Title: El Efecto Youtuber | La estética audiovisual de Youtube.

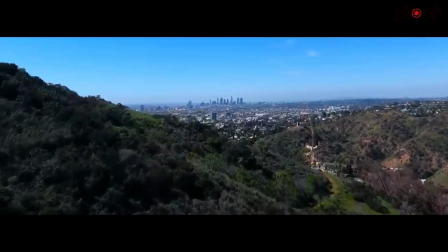1s
Bienvenidos a Zoom F7, en esta ocasión hablaremos del fenómeno YouTube.
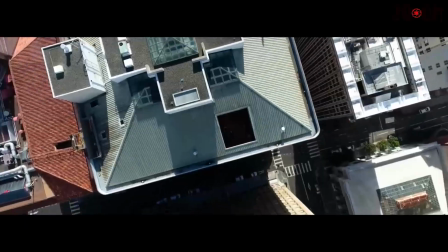7s
¿Qué estéticas audiovisuales retoman los youtubers? ¿Cuál es su aportación al lenguaje audiovisual, si es que hay alguna?
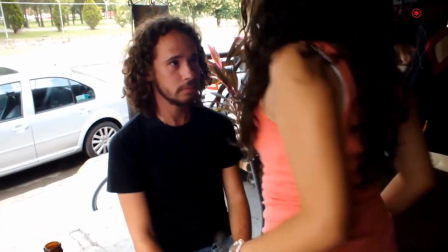14s
Antes de pasar al análisis hago una aclaración. Nos centraremos en los personajes de habla hispana, de manera predominante.
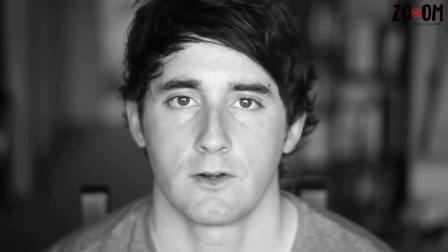21s
Aunque la labor de youtubers angloparlantes está muy por encima a nivel audiovisual de los exponentes en español, Sin embargo,
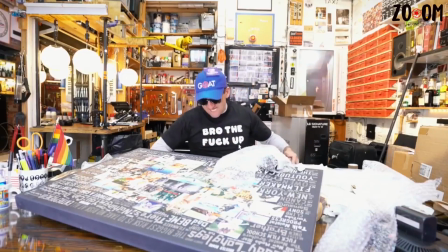29s
no por ello dejaremos fuera un caso muy peculiar. Sin más preámbulos, comencemos.
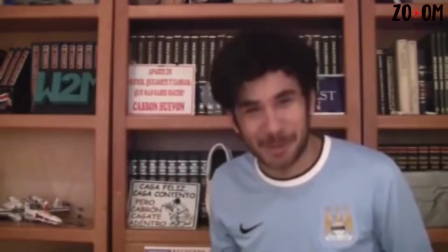34s
Antes de desglosar la estética del contenido predominante en YouTube, habría que aclarar que no hay nada de innovador en su propuesta.
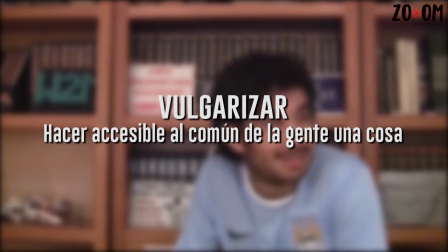42s
Se trata de una vulgarización en el mejor sentido de la palabra de diversas técnicas cinematográficas que irrumpieron durante el siglo pasado.
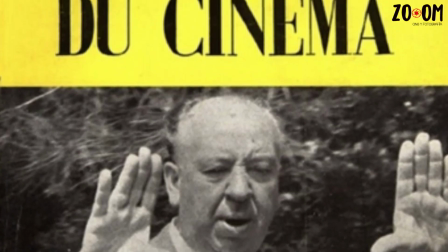50s
Corría la década de los 50, cuando un grupo de críticos apasionados del séptimo arte colaboraban para la revista Cahiers du Cinema.
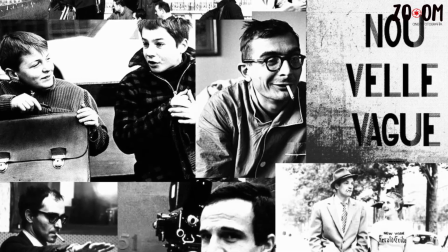58s
El deseo de estos jóvenes de incurrir en el quehacer cinematográfico cimbró todos los preceptos que
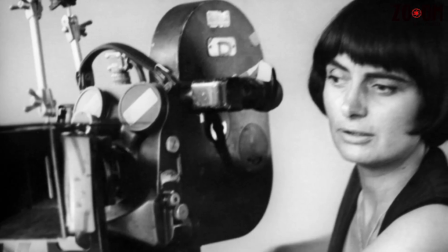64s
habían hasta ese momento e inauguraron un movimiento cinematográfico que lo cambiaría todo para siempre,
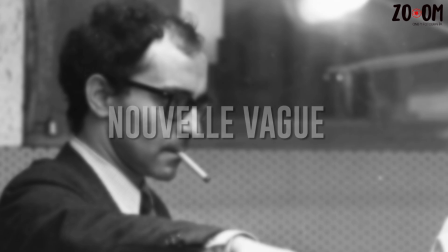71s
la nueva ola francesa. Entre todos los autores que surgieron de aquella propuesta se destacó Jean-Luc Godard,
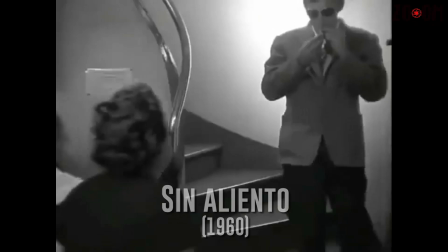78s
quien con su obra Sin Aliento rompió con varias de las convenciones que hasta ese momento parecían formar parte de un santuario indestructible.
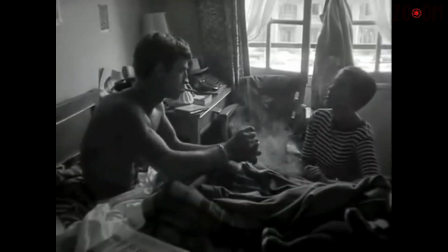86s
De aquel filme destacamos dos elementos que se insertan en la estética del youtuber.
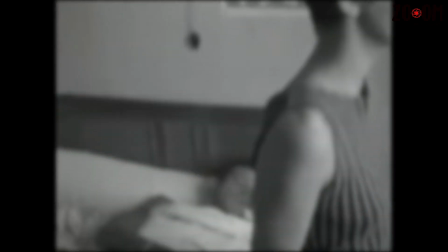91s
El corte sobre el plano. La regla cinematográfica indicaba que a cada cambio de plano debía existir un cambio en la escala y en la angulación.
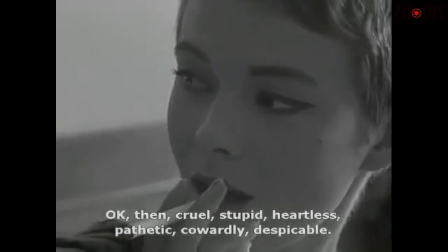99s
Al cineasta francés nada le enamoraba más que el corte, y lo demostró en varias de las secuencias.
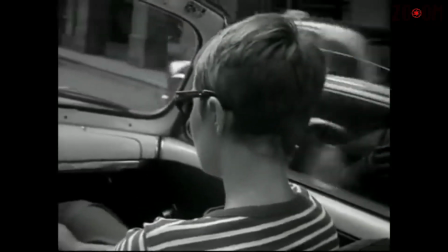105s
Destaca el seguimiento de Jean Sever en el vehículo manejado por Jean-Paul Belmondo.
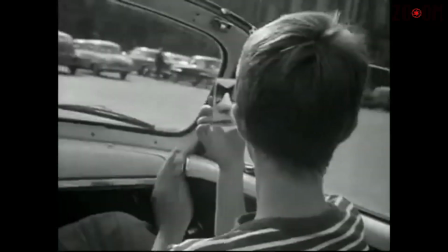110s
El corte sobre el plano ayuda al director a construir la sensación de aburrimiento que siente su protagonista.
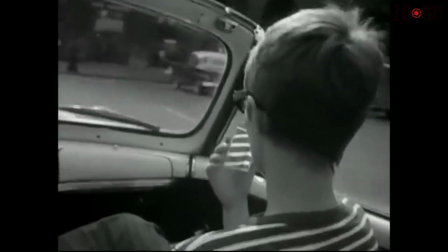116s
Banaliza la conversación y la fragmenta.
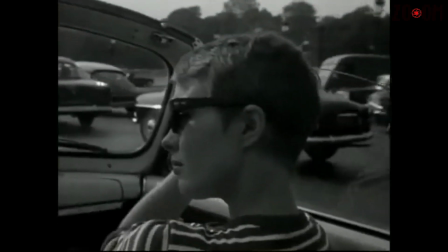119s
Esto pone al espectador en una situación de incomodidad, similar a la de la vida cotidiana cuando nos encontramos en una plática que no queremos.
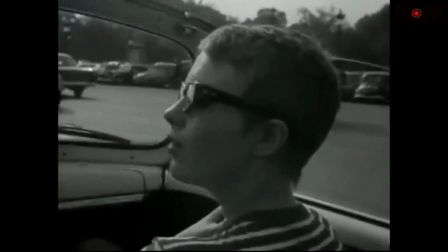128s
Emoción y técnica, desafío y convención, una genialidad.
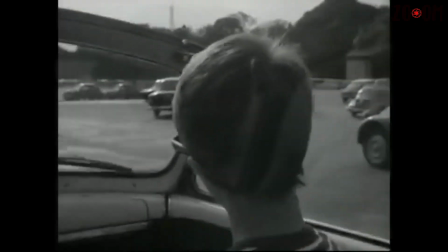132s
El segundo elemento está al inicio de la película, el rompimiento de la cuarta pared.
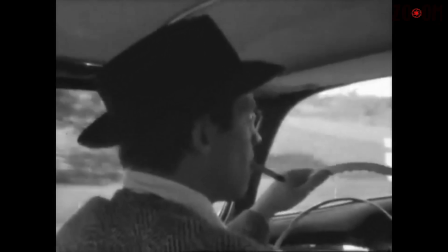137s
Si bien esto ya se había hecho incluso en la experiencia del cine silente con el gran robo al tren de Porter,
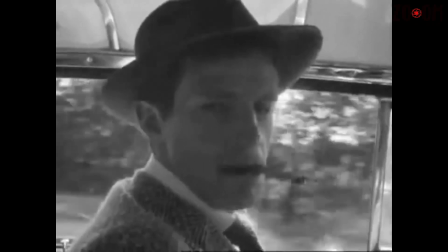144s
jamás se había logrado romper con tanta desfachatez. Belmondo le habla directamente al público, lo confronta y lo hace parte de la ficción.
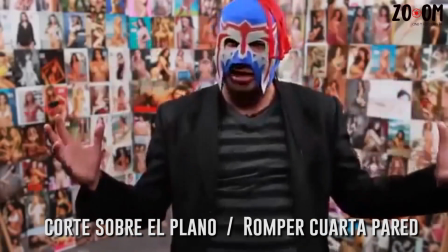152s
El formato del blog introduce ambos elementos para llevar a cabo con descaro la ficción que comúnmente se inserta dentro del género de la comedia.
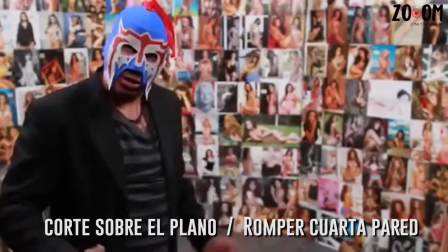160s
Los bloggers nos introducen en la dinámica gracias a que cortan sobre el plano,
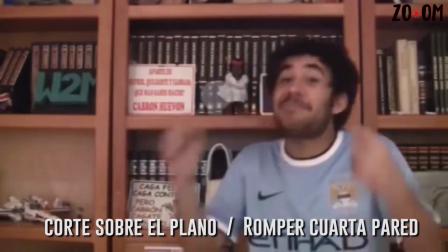165s
a veces para ocultar errores y trastabilleos, y en otras ocasiones para crear pequeñas historias e interpretar a dos personajes que interactúan.
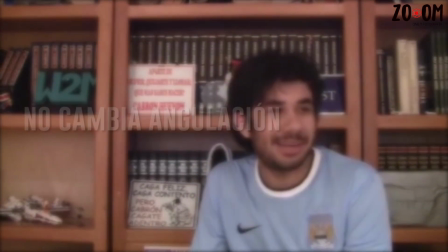173s
Si bien no lo hacen de manera simultánea, alternan sin cambiar de angulación ni de escala, siempre volteando a la cámara.
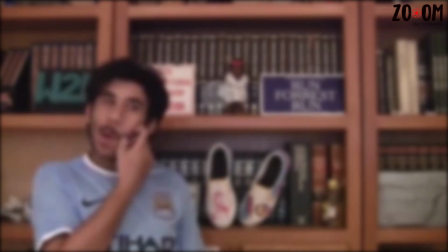181s
Es decir, que en la dinámica de YouTube hay un desvanecimiento de la cuarta pared que prácticamente no existe.
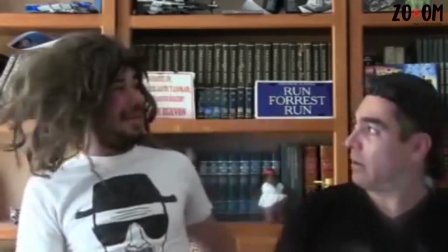187s
Esto genera cercanía y la sensación de familiaridad con el bloquero.
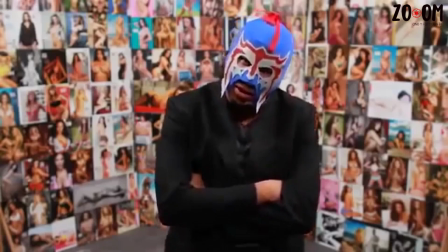191s
La banalización de la estética de Godard prolifera a mansalva en un sinfín de canales dedicados a todo tipo de contenidos,
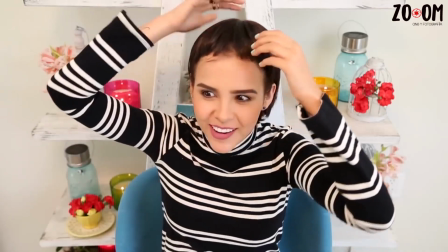198s
repitiendo continuamente dicho estilo.
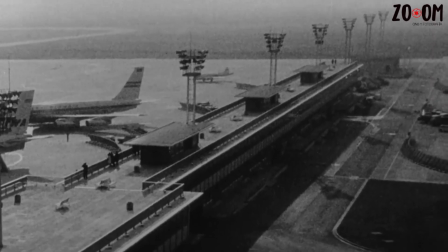200s
Otro francés estrenaba en 1962 una de las que está considerada una obra maestra del género de ciencia ficción.
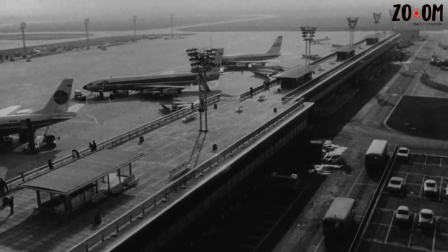208s
Su cortometraje sirvió de inspiración para novelistas y cineastas,
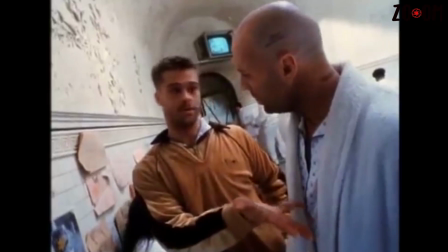212s
entre los que se encontraba Terry Gilliam, quien tomó su historia y la extendió para lograr 12 monos.
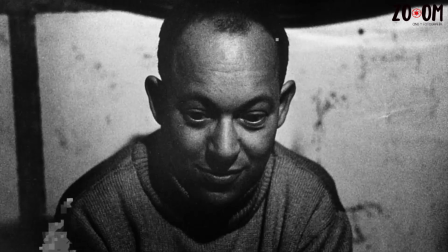218s
Chris Marker es un genio. La discusión culmina ahí y su genialidad se encuentra en la JT,
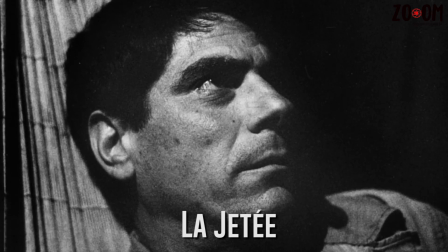224s
una pieza cinematográfica que explora las causas de un posible holocausto nuclear
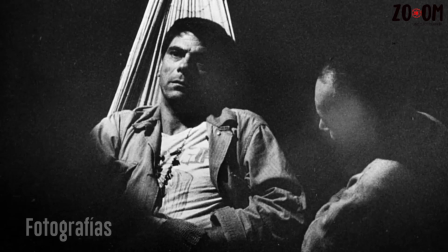228s
a través de una serie compuesta por fotografías con voz en off que interpretan el drama.
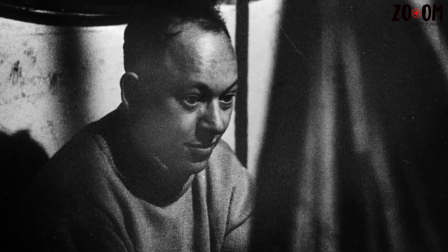233s
A pesar de no contener imágenes en movimiento, la obra se ha ganado un lugar entre las grandes películas del siglo pasado.
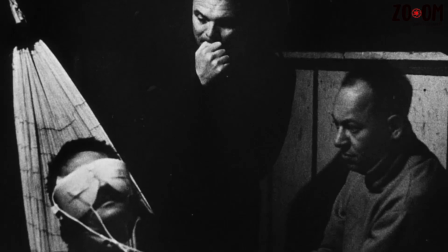240s
Esto se debió a la narrativa, un guión sólido brillantemente interpretado con un diseño sonoro que ayudaba a crear una atmósfera.